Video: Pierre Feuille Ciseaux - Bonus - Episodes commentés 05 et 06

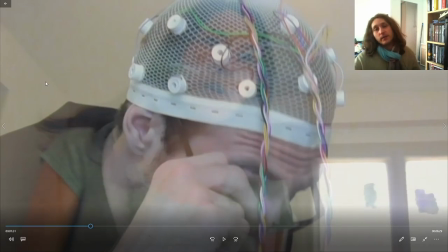(12:29)
Là, alors je l'ai déjà dit précédemment, mais l'actrice qui a joué le personnage de Sophie n'a pas été la même tout au long de la série. Et il y a des scènes qui étaient difficiles de retourner, et des fois j'ai juste fait avec le montage que j'avais,
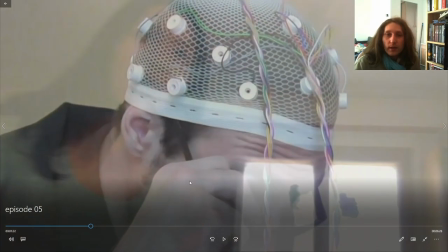(12:44)
et donc là on voit très bien, c'est pas du tout l'actrice qui joue le personnage de Sophie qui est cette personne, alors que c'est censé être Sophie, mais c'est bien ma sœur qui lui ressemble vite fait. Et j'avais fait exprès du coup demander à Sophie de porter un haut vert qui est le même haut qu'elle avait tourné quand elle avait cette scène.
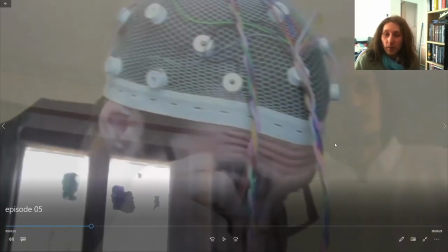(13:01)
Tout Je peux le simplement faire. parce que, encore une fois, je ne parlais déjà plus beaucoup à cette personne et je me sentais pas de lui dire de revenir juste pour faire une scène avec une nouvelle actrice. Donc j'ai fait comme j'ai pu au niveau du montage. Et ça passe.
On peut encore arrêter si tu ne sens pas.
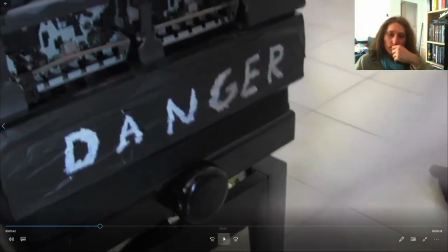(13:18) Ouais, vas-y, ma gueule, envoie la sauce.
Et donc là, c'est pas Sophie, hein, c'est encore une fois ma sœur, quoi.
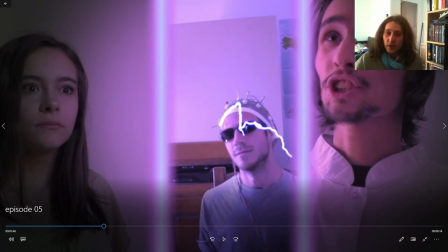(13:30)
Et du coup, pour faire un faux contre-plan, j'ai pris ce morceau que j'avais de ce tournage et ça que j'ai fait bien plus tard, que j'ai collé comme ça et ça marche bien. Pour les effets, j'ai fait un kiff. Voilà, je vais pas vous expliquer comment j'ai fait, on n'est pas sur un tuto, mais j'en suis assez fier.
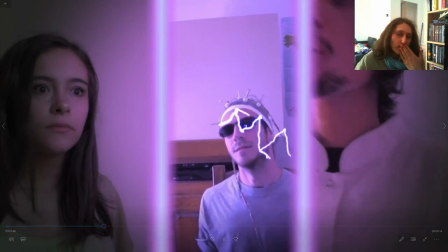(13:46)
Ils sont plutôt bien réussis, je trouve.
Tiens bon! Arrête la machine!
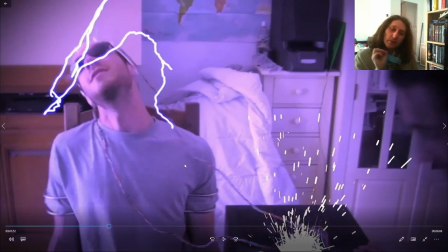(13:54)
Je crois même, je l'entends là, j'ai laissé la voix de ma sœur pour le coup. Je crois que je trouvais ça bizarre de.
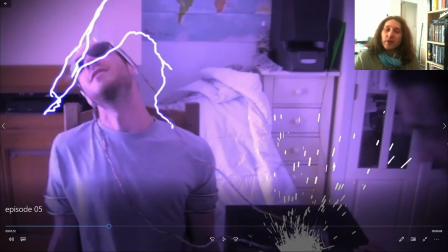(14:01)
Non, mais c'est simplement parce que il y avait des conflits de fichiers, j'avais déjà fait des montages de certains trucs, j'avais plus les rushs de certains trucs, donc j'ai fait comme j'ai pu. Mais ça, c'est la voix de ma sœur, c'est pas la voix de Sophie. Si on l'écoute, la voix de Sophie, c'est pas ça.
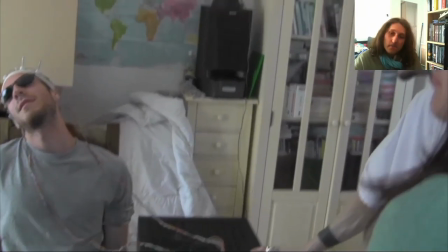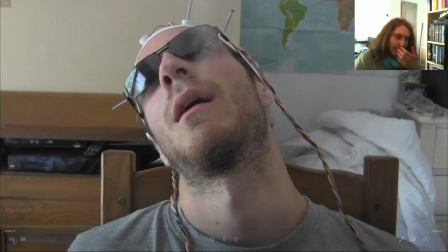(14:21)
Avec la fumée qui lui sort de la gueule, c'est génial. Ouais, attends, fais la séparation, tu vois.
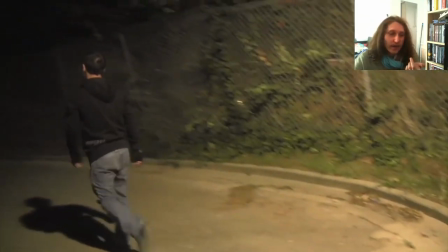(14:30)
La scène dont je parlais, un gamin qu'on met dans la ruelle, quoi.
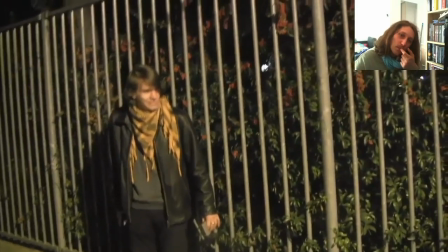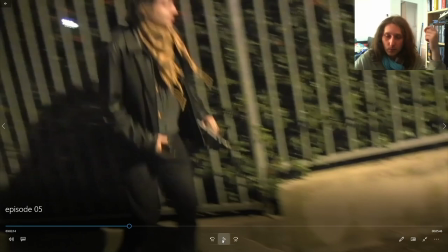(14:39)
Avec toujours la musique qui n'a pas bougé, du coup, pour essayer de marteler au spectateur qu'on est toujours dans un flashback. Alors, j'aurais pu pousser le vis et mettre des espèces de trucs sur les bords, mais sur 2 minutes 30, je trouvais que ça faisait un peu.
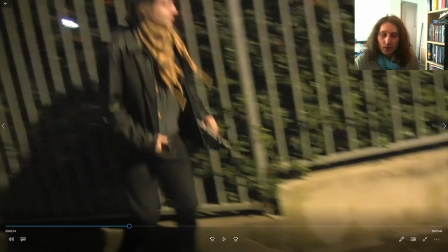(14:57)
ça me gênait. J'ai laissé comme ça, tout simplement.
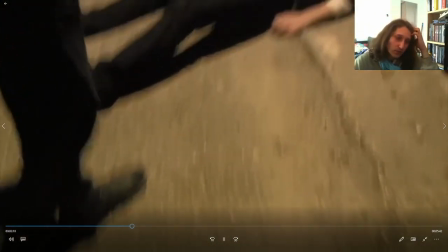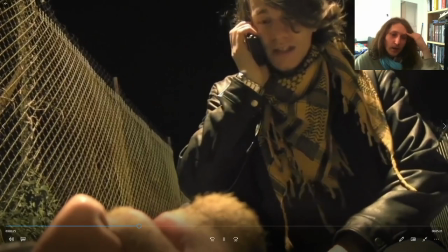(15:09) Allô, Sarah ? Ouais. Comme prévu, hein, la feuille a tout raté.
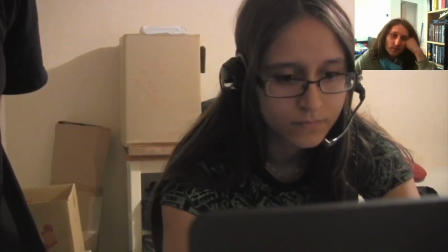(15:16) Tu es à côté du corps, là ? Ouais, ouais. Tu veux que je scanne ? Vas-y, ouais, on voit.
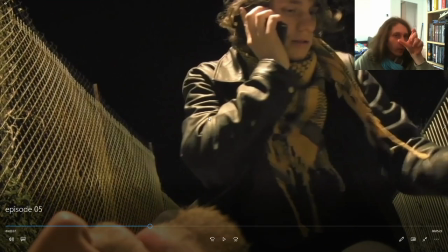(15:23)
Alors, si le rythme est un tout petit peu plus lent là, c'est parce que je voulais vraiment caler au niveau de la musique qui se finit quand tout le flashback se finit. Donc, c'est pour ça que là, il y a quelques blancs en termes de phrases.
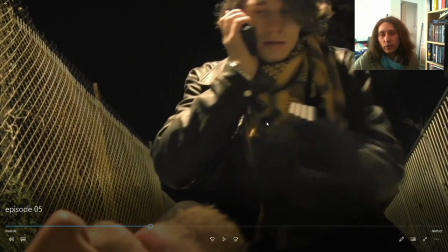(15:35)
Ça, c'est un vieux jouet que j'ai trouvé qui était bleu, enfin gris et bleu. J'ai repeint toutes les parties bleues en noir et on y croit à mort. Hein, c'est...
Oh merde!
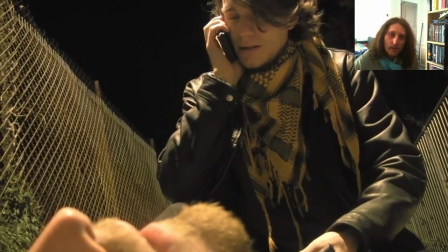(15:46) Quoi? Qu'est-ce qu'il y a? Il a encore envie, ton gars là.
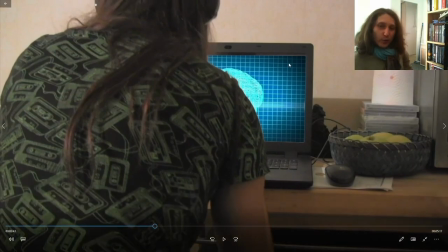(15:52)
Ça, c'était hilarant. C'était une vieille feuille de papier blanche que j'avais mis sur l'ordi et du coup,
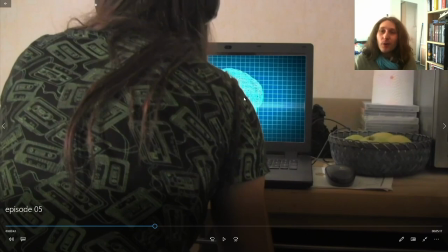(15:57)
ça me permettait d'incruster beaucoup plus facilement quelque chose en disant bah prends-moi le blanc et mets-moi quelque chose plutôt que de faire la découpe manuelle. Et quand j'ai voulu tester mon effet comme ça, hop, il était là. Et puis la feuille s'est cassée la gueule, mais avec l'effet. Et du coup, j'imagine qu'il y a l'effet qui tombe comme ça avec l'écran noir derrière. Je me suis tapé un fou rire tout seul quand je faisais les effets spéciaux de montage à ce moment-là.
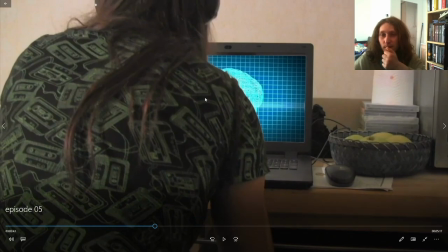(16:16)
Mais voilà, c'est simplement du blanc, une feuille blanche sur un écran. D'ailleurs, on voit au niveau des bords qu'il y a un truc comme ça. Et puis là, regardez, on voit l'écran. On voit l'écran, et là, il y a la feuille qui sépare l'écran de. Enfin voilà quoi.
T'es sérieuse ?
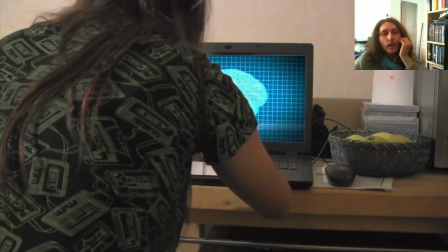(16:31) Qu'est-ce que je fais ? Je le tue ? Attends une petite seconde. On dirait que son hippocampe a été salement touché pendant son déblocage.